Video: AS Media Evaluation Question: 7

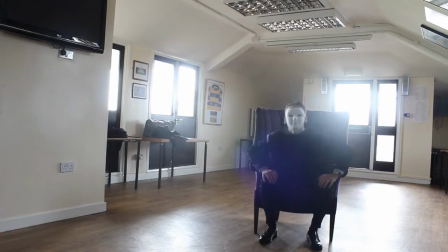(4:10)
In my mini brief the narrative gave too much away too soon and was too developed for the opening of a horror film and so from my main
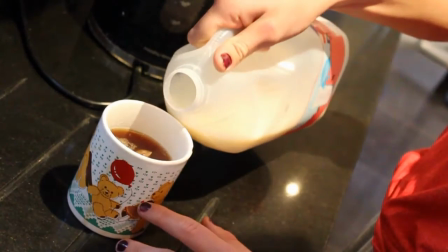(4:18)
brief I was able to research openings and learn to slow down the ideas of my narratives in order to create realism for my piece.
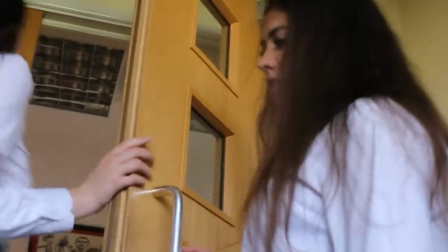(4:26)
The characters in my preliminary piece are wearing school uniform which does not create a sense of realism for the audience watching and does not support the narrative.
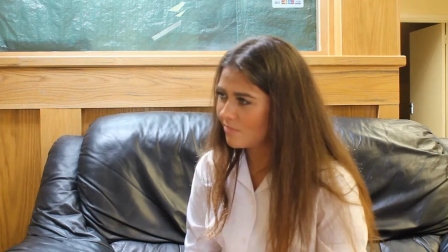(4:35)
However from my research I realised the importance of mise-en-scene and in my main brief my characters were enclosed suitable for the narrative of the piece. The positioning of the credits in my mini brief were places which were not aesthetically pleasing for
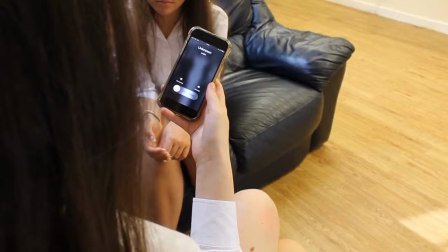(4:51)
the audience and they were also not necessarily put in dead spaces which they should have been.
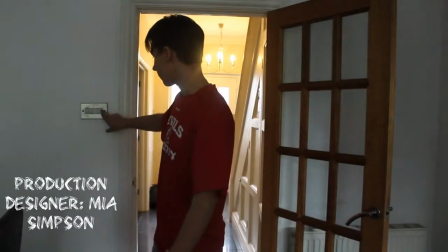(4:58)
Once I did research on credits I learnt about how to position them and what they tend to look like.
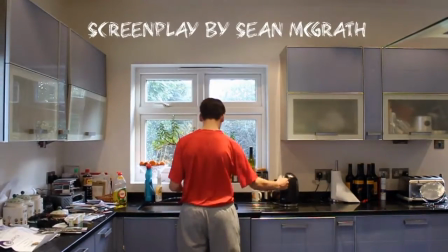(5:03)
I also learnt about what credits tend to say and how long they run for. Because of my research I was able to create credits in positions which are visually pleasing and also visually relatable to the genre of the film.
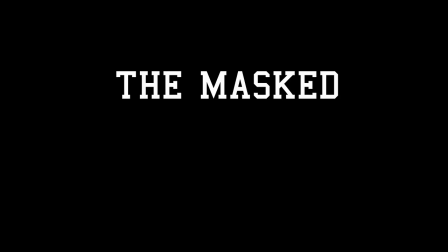(5:16)
I researched titles of horror films and from my research I was able to improve the
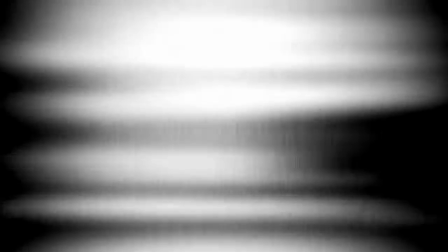(5:21)
titles of my film in my main brief from the titles in my mini brief. My mini brief included no non-diegetic sound and non-diegetic sound is included in all times due to the effect it creates.
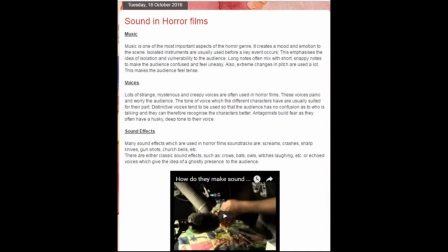(5:36)
Once I did research I realised non-diegetic sound is essential for my main brief and so in
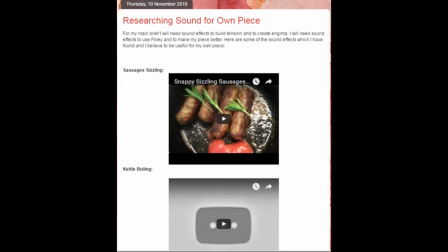(5:41)
short I used it in my main brief and did plenty of research into the sound which would be included.
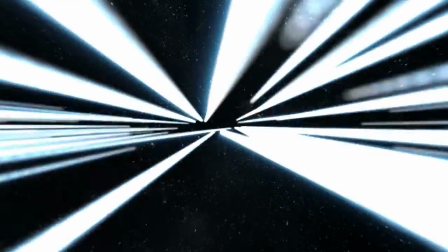(5:48)
I included logos of companies whom I worked in synergy with for the production and distribution of my film at the beginning of the opening for my main brief.
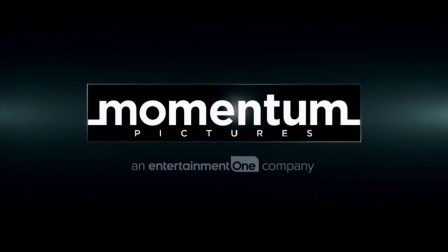(5:57)
However, I did not consider who I would be working in synergy with for my mini brief
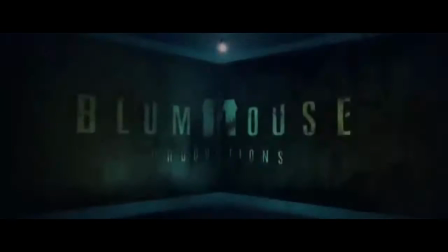(6:01)
and so I only had the institution logo in which I created by myself.
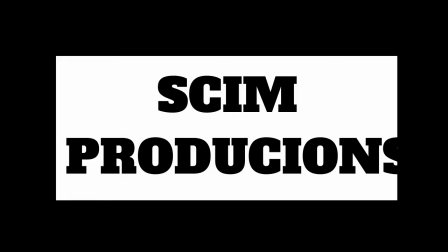(6:06)
Once I did research I realised it would be very important to work in synergy with institutions to ensure my film would be successful.
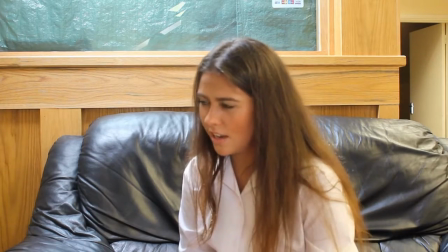(6:14)
There is a moment in my mini brief in which one of the characters looks at the camera.
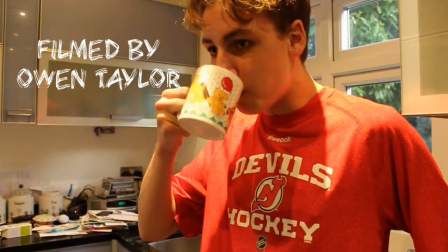(6:18)
After realising from watching my mini brief how having characters look at the camera ruins the sense of realism,
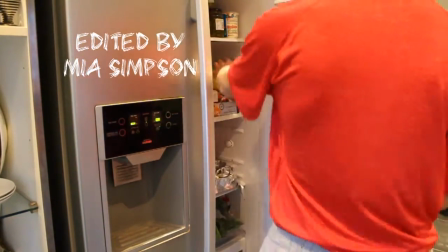(6:26)
I ensured that my actors acted oblivious to the camera at all times in my main brief.
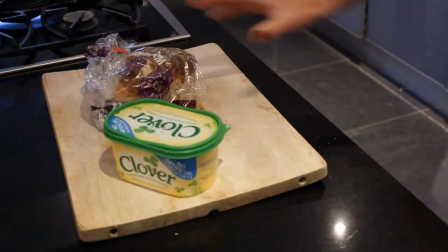(6:32)
From my mini brief,
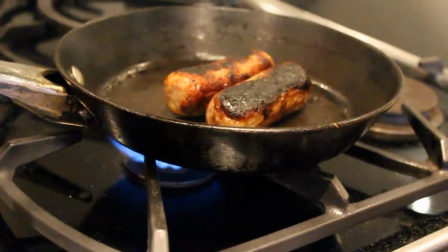(6:34)
I researched and planned all about horror films and then managed to improve from my mini brief to create my main brief.